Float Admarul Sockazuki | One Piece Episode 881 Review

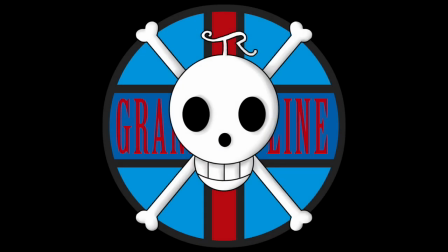[0:00]
Hello and welcome to the Grand Line Review, your source for everything One Piece. Today we have a review of episode 881, going into action, the implacable new admiral of the fleet, Sakazuki.
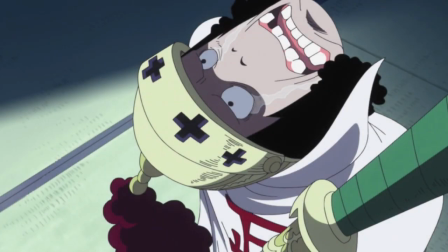[0:10]
And well, this episode happened. I mean, it was another 15 minutes at least of solid shoehorned Toei filler, but people have a tendency to think I'm overly negative when reviewing episodes like this, so we're going to start with the like five minutes of actual new material that was in the episode, and there are actually some nice positives.
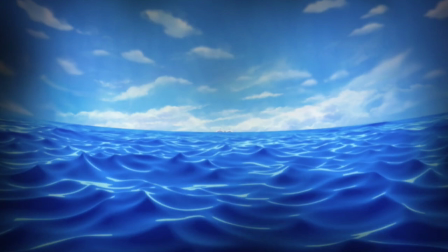[0:25]
For example, I really enjoyed the opening shot of the camera panning over the waves as we approach New Marineford. I love the look of the water and the whole thing is just a very nice and simple piece of animation. Simple but ever so effective and a really strong way to start out the episode.
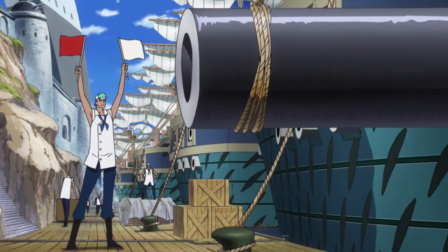[0:38]
And then things continue pretty positively as well as I really like the establishing shots of New Marineford. They very much conveyed the scale of the facility quite well and definitely made me feel like it was a huge upgrade from the original Marineford which is an impression I did not quite get from the manga.
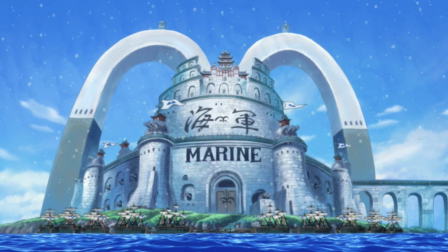[0:51]
Like it was an impressive two page spread but it left me with the overall impression that the facility was equal to or even smaller in scale than the original.
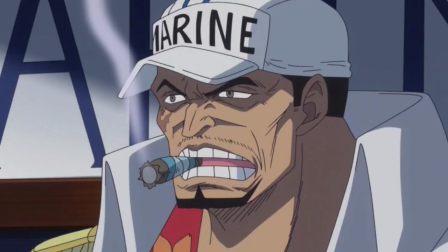[0:57]
So well done to the anime for that. Then we get into the Sakazuki shouting stuff though, and I've mentioned this in a prior review, but it really is as if the animators pay no attention whatsoever to the emotional intention behind a scene or a performance. Most of the time Sakazuki is just shouting with only the most minimal of mouth flaps and zero expression to be found anywhere else on him.
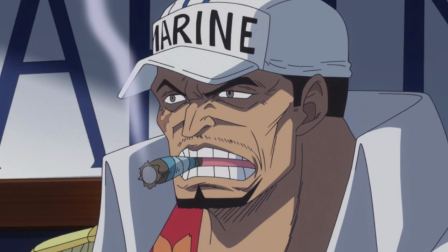[1:17]
But it's actually even worse than that because a lot of the time the animation actively takes away from the emotional intent by giving us crap like this.
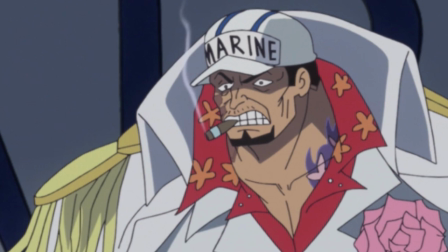[1:23]
So just in case anyone has forgotten, this is Fleet Admiral Sakazuki. He murdered Luffy's brother, Portgasty Ace, and is the figurehead of absolute justice. But you would be forgiven for thinking that this image here is of a special needs patient who has somehow escaped his carer at a cosplay convention.
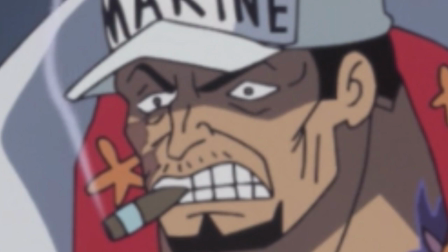[1:39]
Like just what are his eyes even doing? Nobody's eyes do that. I mean, unless you're a dragon from the last episode.
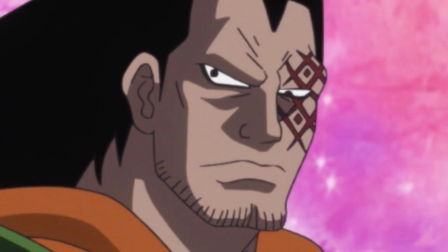[1:45]
There's one exception.
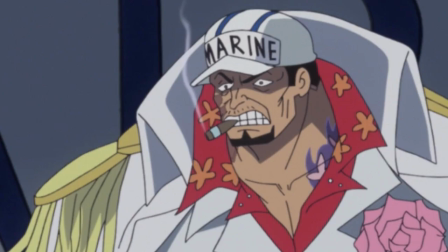[1:47]
And I mean, somebody very quickly pointed out in the comments of a previous episode review that this is not technically a criticism of the animation, but it should be directed as a criticism to the art. So yeah, fair point. and look, this art is abysmal. This man is supposed to be one of the most feared characters in the entire series, and he is consistently being turned into a bit of a joke.
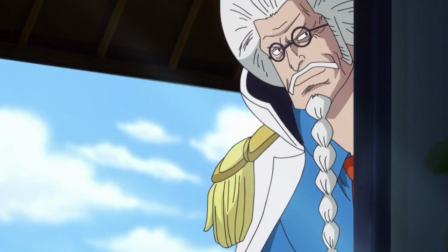[2:05]
Speaking of jokes though, and we'll have some more negativity here, but it will be followed by something nice and positive, so just stay with me. But the part where Sengoku peers from behind the wall didn't really land for me, and I believe that's entirely to do with the way that it was presented.
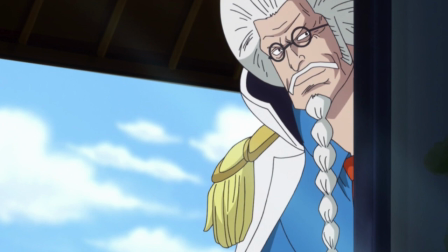[2:16]
You see, in the manga, there is a small panel at the bottom of a page featuring Sakazuki looking really angry in the foreground, with T-Bone looking shocked in the mid-ground, and then way in the background, We have this tiny drawing of Sengoku and his goat just popping in to say that,
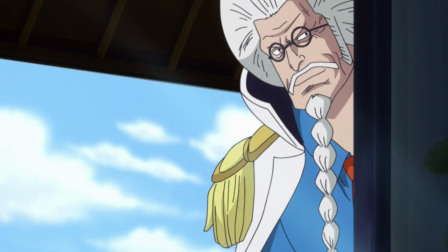[2:28]
you know It's not so easy being the fleet admiral is it and this was quite hilarious because it's amazing to see a character of his renown Just popping in for a quick quip at Sakazuki along with his
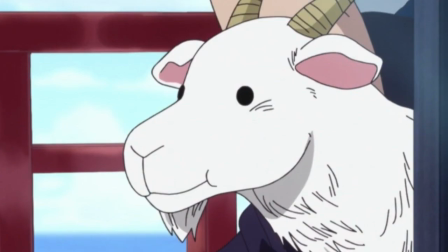[2:37]
goat friend too And then we just don't see any more of him I'm not saying it was the most hilarious thing that's ever happened in the series But it was a cute little moment and now what this episode did was turn that cute little moment into an elongated and heavily Focused on part of the scene and sadly that cute little joking moment just isn't quite able to hold its weight when it is the sole focus of a shot.
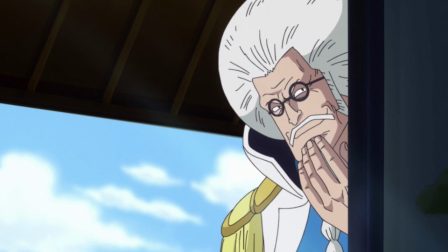[2:55]
Although I will say that what salvages the moment is when Sengoku puts on his sly look and just retreats back into wherever the hell he came from. That was pretty funny so I guess it's just the nature of adaptation. We lost the joke in one way but gained the joke in another so I suppose that's balance.
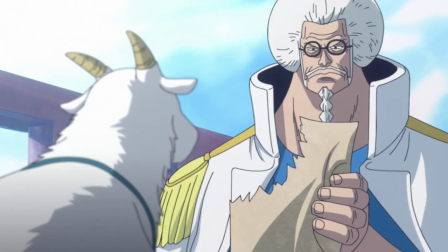[3:08]
But this brings us to my favourite part of the episode really which is a filler scene featuring Sengoku and the reason why I love it so much is simply because of the fact that he is feeding Luffy's Wanda poster to his goat.
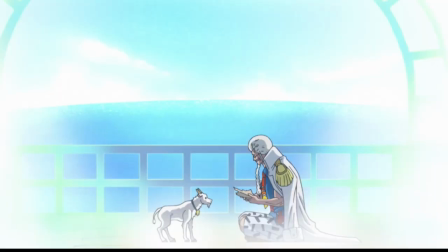[3:17]
It's hard to explain why but this moment it just works for me. I mean if we're going to make Sengoku all introspective and set him up for a flashback, this is a wonderful vehicle to do so because it gives you that excuse to bring up Luffy with something visually interesting happening on screen at the time and not have everything happen in a completely unnatural way.
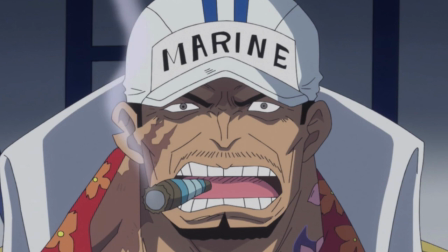[3:32]
Although that whole unnatural thing did also happen during this episode when it was Sakazuki's turn for a flashback. It just felt weird and out of character for someone with his fiery disposition to take the time out of his busy day to stare out into the sea and essentially begin lamenting his failures.
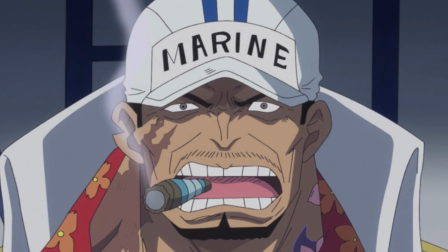[3:47]
Like are we really talking about the same character who reprimanded Kobe for wasting valuable seconds on the battlefield. Sakazuki is the kind of guy who moves on and takes action constantly, striving to implement his ideal justice. He isn't the kind of dude who just stands there and says brooding things like, on that day two years ago, it was supposed to end.
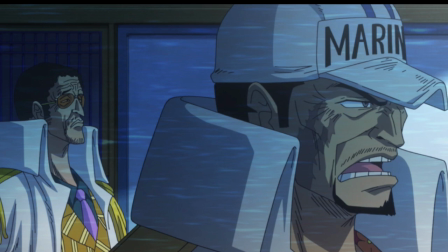[4:06] We of the Navy thought we ended it.